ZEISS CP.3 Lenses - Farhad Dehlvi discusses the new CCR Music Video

As a cinematographer shooting a piece out in the middle of Montana, in terms of the lenses, I needed something that was lightweight,
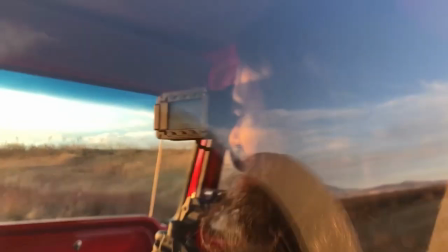portable, that didn't need a lot of sort of like accessories fussing around to make it work, and something that would look robust enough wide open as it would at a T4 or a T2.8 and a 4 split.
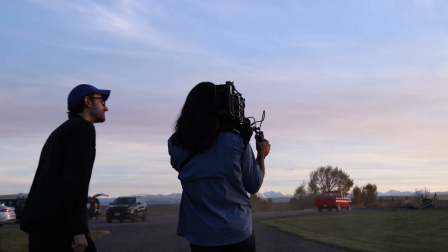With the Zeiss Compact Prime version 3 lenses, we found a wonderful set of lenses that really held their own at night,
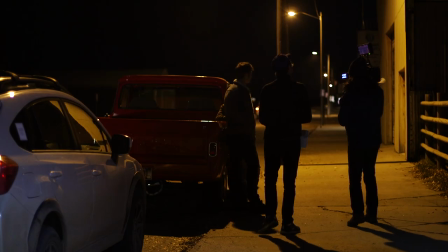wide open, with lights flaring in, we could shoot in single-digit night exteriors,
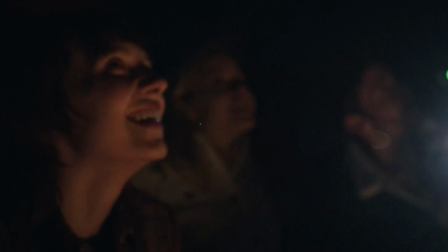we could take it in and out, and we could sort of throw anything that Montana had at it, and it never skipped a beat.
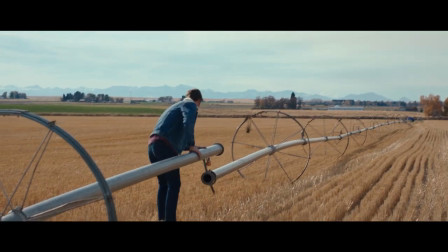In the little time that I had to test the lenses, I found that they softened up a little bit wide open,
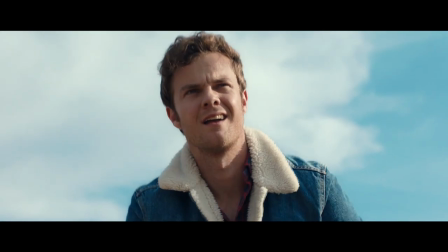and then as soon as you got past a 2.8 or a 2.84 split, they got really sort of crisp and crunchy.
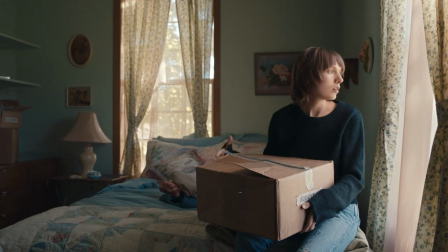And for some of the interiors, where Julia is packing up her boxes, we really wanted a softness, an intimacy, a tenderness to those moments.
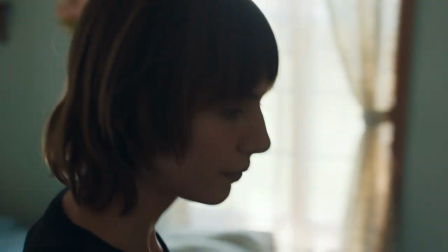And we opened up the lenses wide open. We had a little shallower depth of field, a little softer contrast and roll-off.
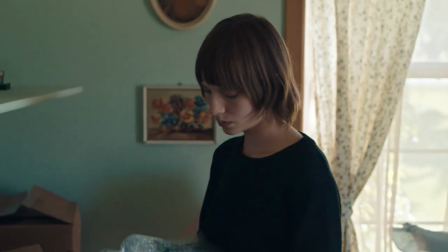And I think that gave us sort of like a gentleness and a sense of intimacy of being in another character's private space as opposed to feeling clinical or cold.
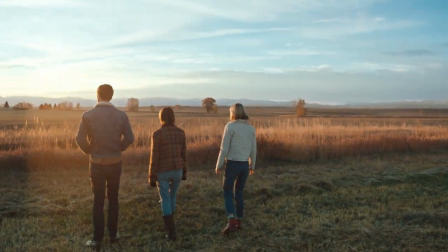The lenses really delivered on both fronts, aesthetically, and also what a pleasure to work with you know they're really solidly constructed they never
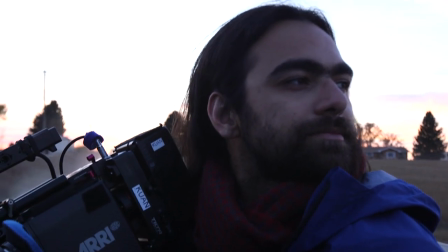once give us any mechanical or optical issues they were just flawless and we couldn't have asked for anything better